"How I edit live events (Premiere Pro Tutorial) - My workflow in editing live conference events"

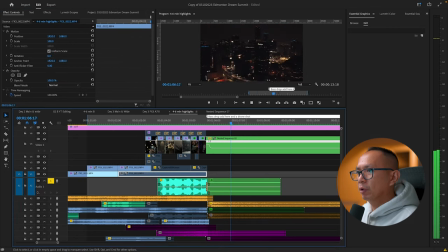[20:13]
When the guy announced the MVP I caught it before he mentioned the name. Nested and faded out.
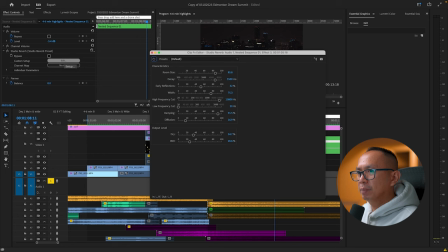[20:19]
Add a studio reverb in the nested clip. Adjust everything and put a constant power between the audio and it worked really well.
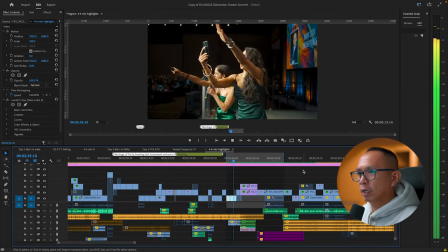[20:30]
I did that because I want the voice to echo because we were in a big space or city.
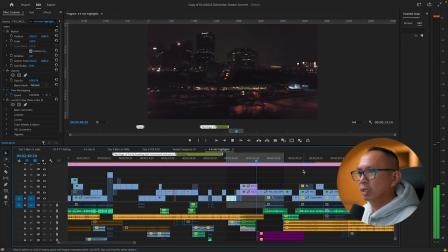[20:35]
It is also to emphasize that the first montage is done and we are entering to the next sequence.
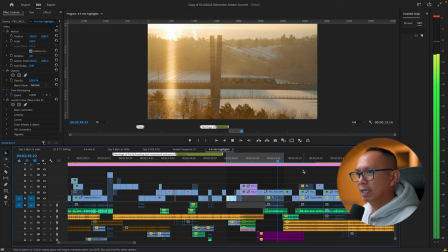[20:41]
Add ambiencity and distant ambulance sirens, that's epic.
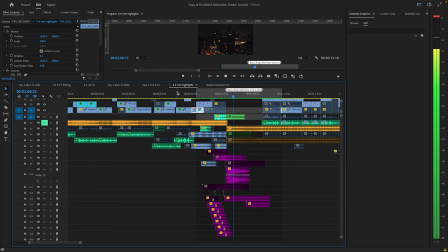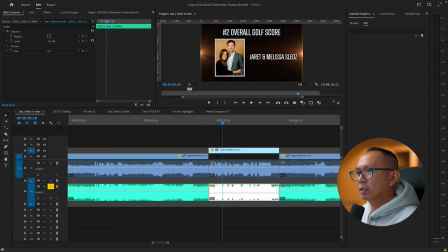[20:53]
Now here's my seventh roadblock. My Zoom F3 was recording the audio and was getting the music of the DJ. I told the guy, not the owner, if he can send me the speeches only.
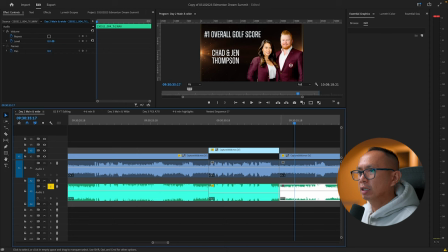[21:09]
No music. For some reason he can't do it so I just shrug it off and move on. When I got in the post-production, I have this audio file with the music.
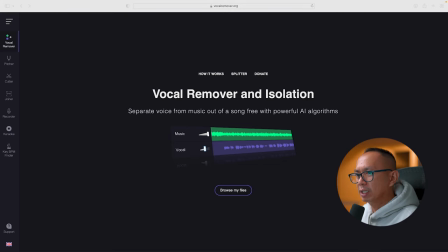[21:19]
Now I really need to separate the music from the speech of this guy because this is one of the highlights in my storytelling.
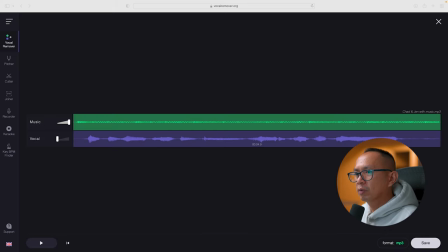[21:26]
Lucky enough, I found the website called vocalremover.org and I tried to separate the audio from the music. It did a great job in separating the music from the speeches but the music has vocals to it so I can still hear the artist singing in the background.
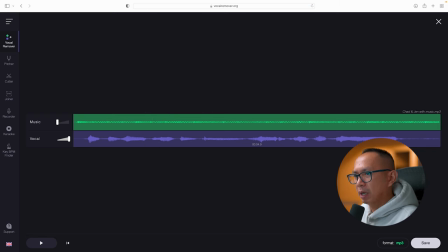[21:44]
Now I can't do anything about it. I just add my background music and I think it really turned out okay.
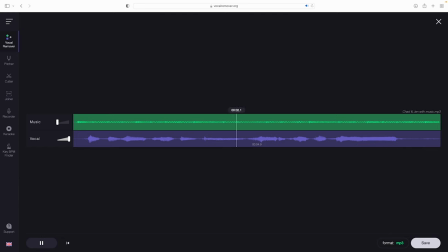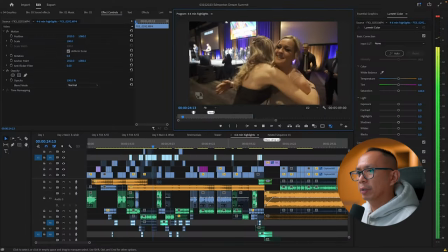[21:54]
So it's very important to record it the right way so I will be faster in editing.
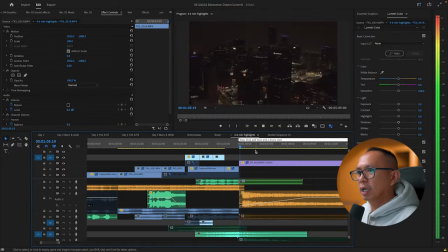[22:00]
Each roadblocks take some time to fix and sometimes it takes money to fix the roadblock.
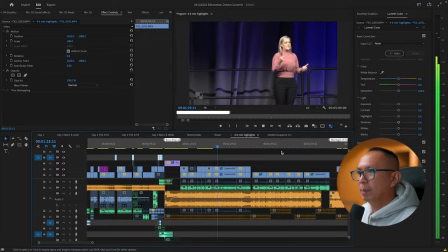[22:05]
If I can go back to this scenario I will talk to the guy and I will use my IMP splitter and put this in the second channel of my
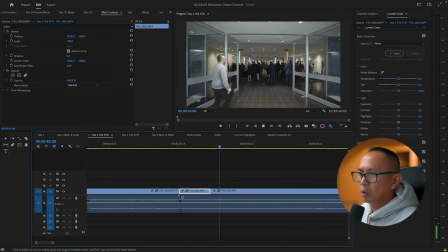[22:14]
zoom f3 and keep the channel one with the music or I will talk to a guy maybe the owner who really knows how to
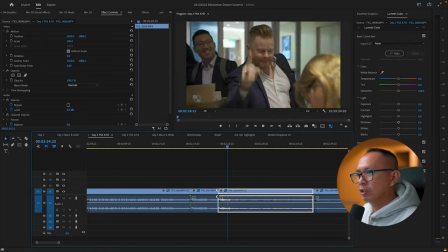[22:22]
not send the music. As you can see I also make mistakes in shoots and that's okay because I'm still a work in progress.
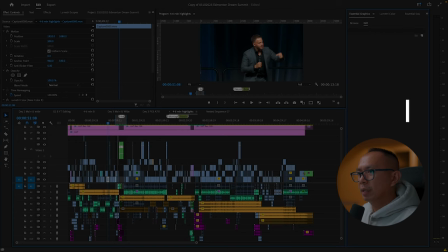[22:29]
So once I'm done with the sound design I go to my next step which is to export my timeline.
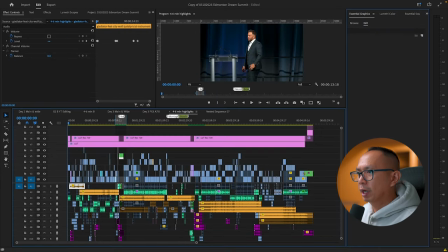[22:34]
So I go at the start of the video and hit I for mark in and go to the end of the video hit O for
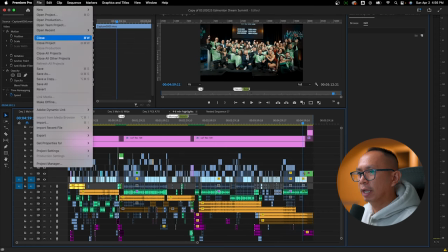[22:42]
mark out and come to file export or click command M for shortcut or just click the word export here.
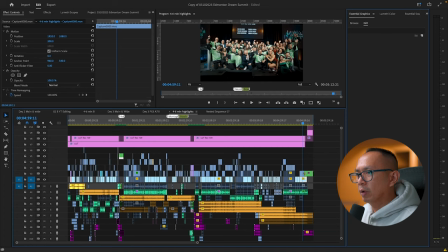[22:49]
Now if you want to go back to your timeline just hit the edit tab now let's go back to the export tab you can rename the video and choose
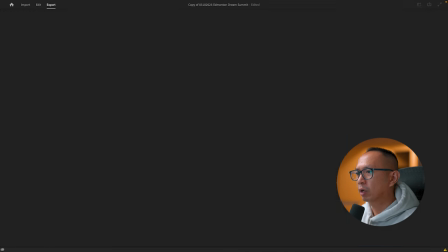[22:57]
a location where to save it if you are exporting it for a higher quality maybe the video needs to play in a big screen
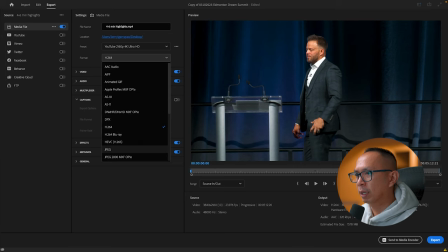[23:05]
or you need a master file i choose quick time under format then video codec is apple pro res 422 hq but if you're uploading this on youtube then i'll choose h.264 and pick the preset YouTube 4K Ultra HD. Okay, I hope this helped you guys. If you got some value out of this content, please like and subscribe to my channel. If you have any questions, comment down below and I would love to help. Thanks for watching. We'll see you guys soon.